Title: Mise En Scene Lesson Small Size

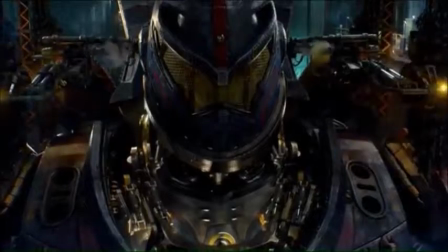249s
Everything's going so fast, it's falling, and now that spinning part,
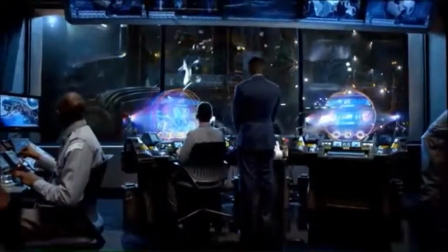253s
it feels the same exact way as when you're going up a roller coaster, very slowly, ready to go down.
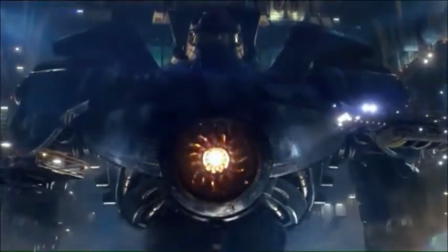262s
What this really reminds me of, though, is something like Power Rangers, or one of those giant robot TV shows or movies.
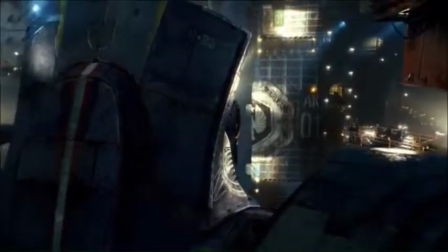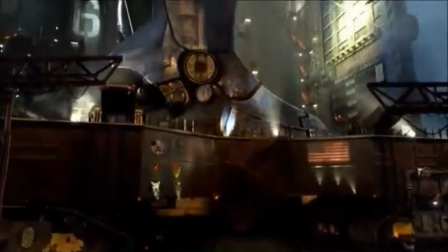278s
I also like how so far we have not been able to see the entire robot in one shot.
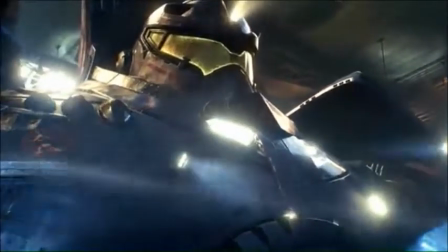285s
The robot is literally so big we can only see part of it at a time. I think, yeah, this is actually the first time we've seen the whole thing.
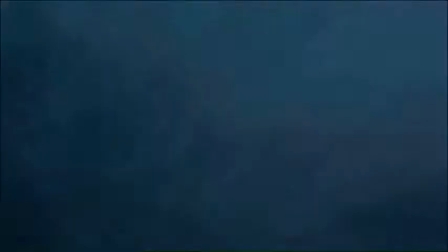294s
Wow.
Gypsy Danger, ready in the line, sir.
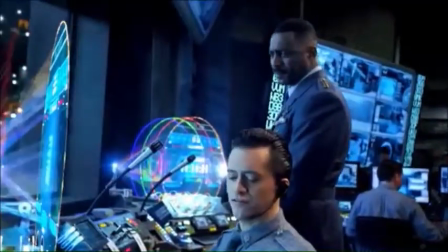300s
Yeah, every time it switches between, looks like the headquarters and actually inside the robot and seeing the robot,
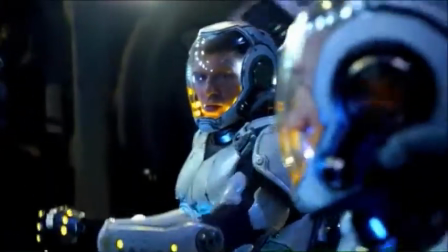307s
it's so jarring because the colors are so different. They stand out so much.
Ready to step into my head, kid?
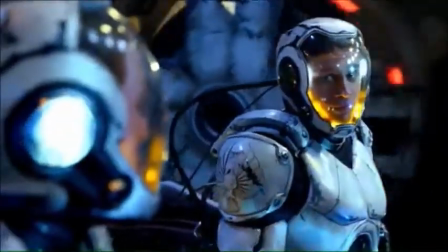313s Please, after you. Age before beauty, old man.
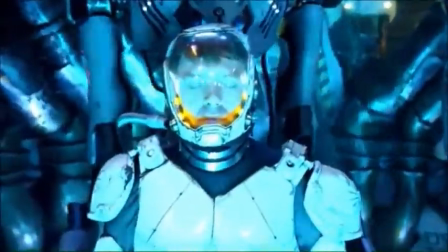319s Neural handshake initiated.
Okay, now this drift sequence is crazy.
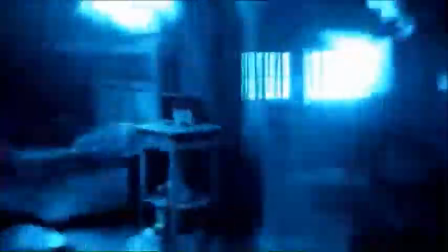325s Jaeger tech.
I really like the visual effects they use on the side to show you that we're now in their mind.
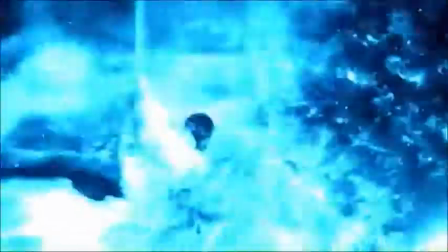332s Through memories with the body of a giant machine.
All the flashing lights really make it seem very alien.
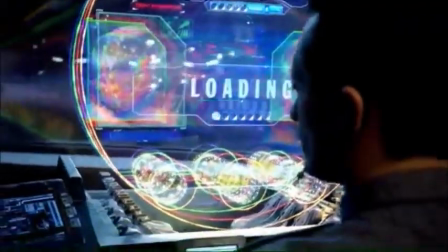339s The better you fight.
Very unexpected.
Neural handshake strong and holding.
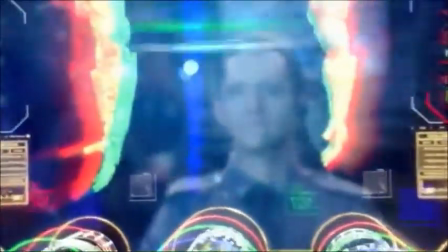345s
Honestly, this just feels really, really cool.
Left hemisphere calibrating.
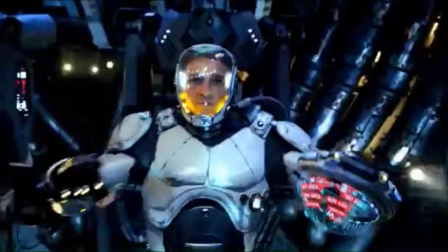353s Proof and transmitted.
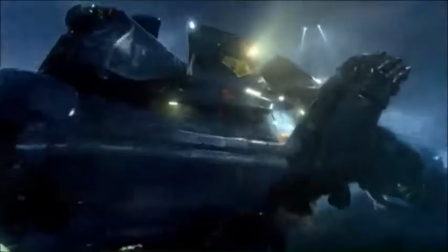359s
That's awesome.
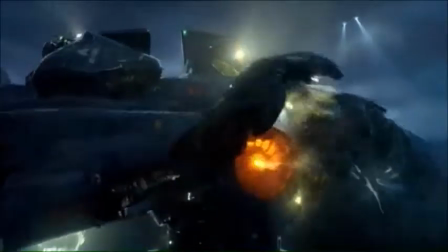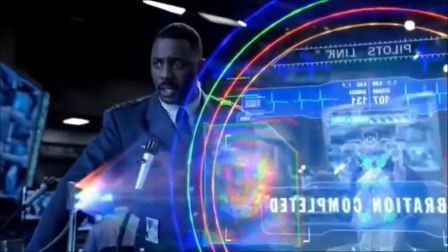366s
I almost feel like they're a pair of dancers or something.
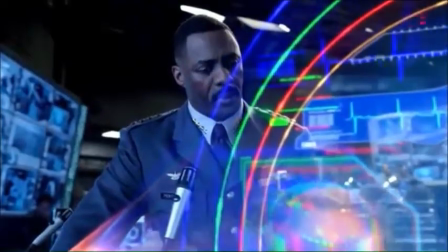371s
Each one copying each other.
City of 2 million people. You will not risk those lives for a boat that holds 10.
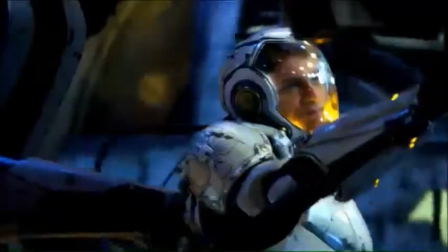377s Am I clear? Yes, sir. Man, it's cold. You know what I'm thinking.
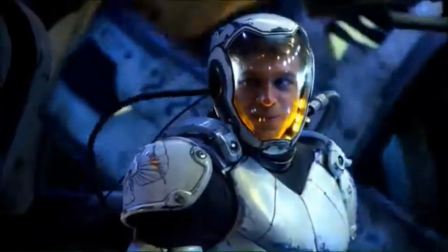384s I'm in your brain.
I definitely recommend everyone sees this movie.
Here we go.
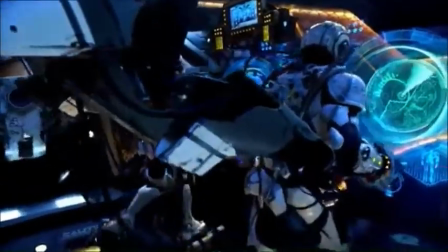389s Come on, bro.
Okay, this is just exciting.
Worry about yourself, kiddo.
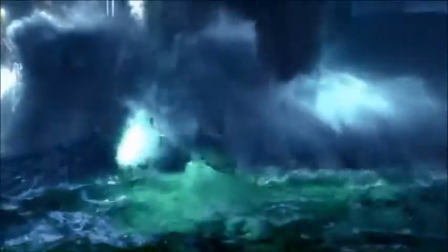393s
Seeing them move in sequence, walking through the waves, pushing the waves. I almost get the feeling like they're almost like a battleship.
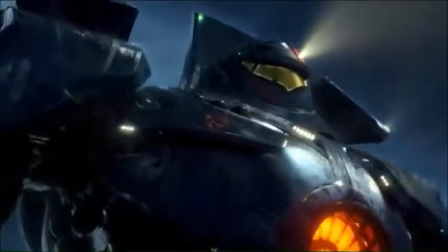401s
They're ready to go to war. There are things you can't fight.
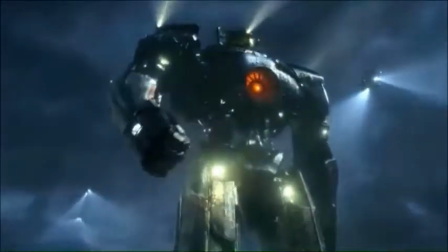406s
This image of them walking through the water, that stands out to me the Get out of most. the way.
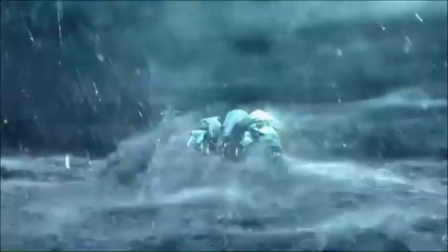411s
That, I think, is the most important image so far. Whenever I think of this movie, I think of just a giant robot walking through the waves.
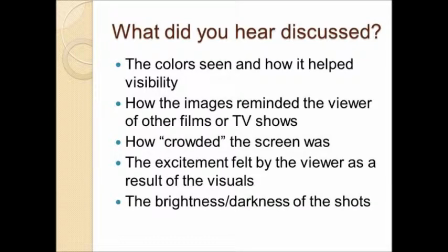420s
So what did we hear being discussed? I talked about the colors seen and how it helped visibility. I also talked about how the images reminded me of other things, other films, TV shows, or real life. I also talked about how crowded the screen was.
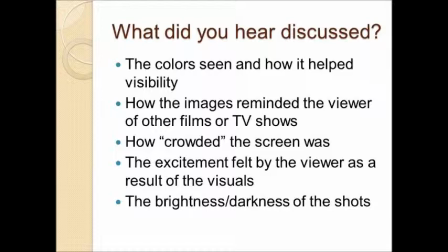438s
By crowded, I mean how much the characters took up of the screen. Basically, were we able to see a lot, or was it obstructed by some things?
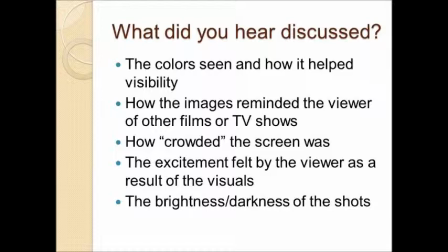451s
In a lot of parts, the giant robot obstructed a lot of our vision. I also talked about the excitement I felt by the visuals. And also, momentarily, I talked about the brightness and darkness of the shots. How visible was it? Was I able to see things clearly?
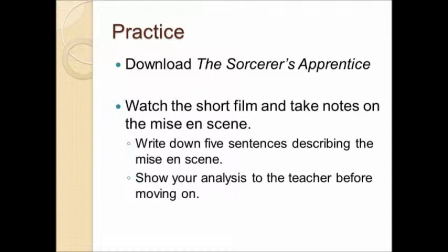472s
So, for practice, I want you to download The Sorcerer's Apprentice from the same website you got this video. I want you to watch the short film and take notes on the mise en scène. I want you to write down 5 sentences describing the mise en scène.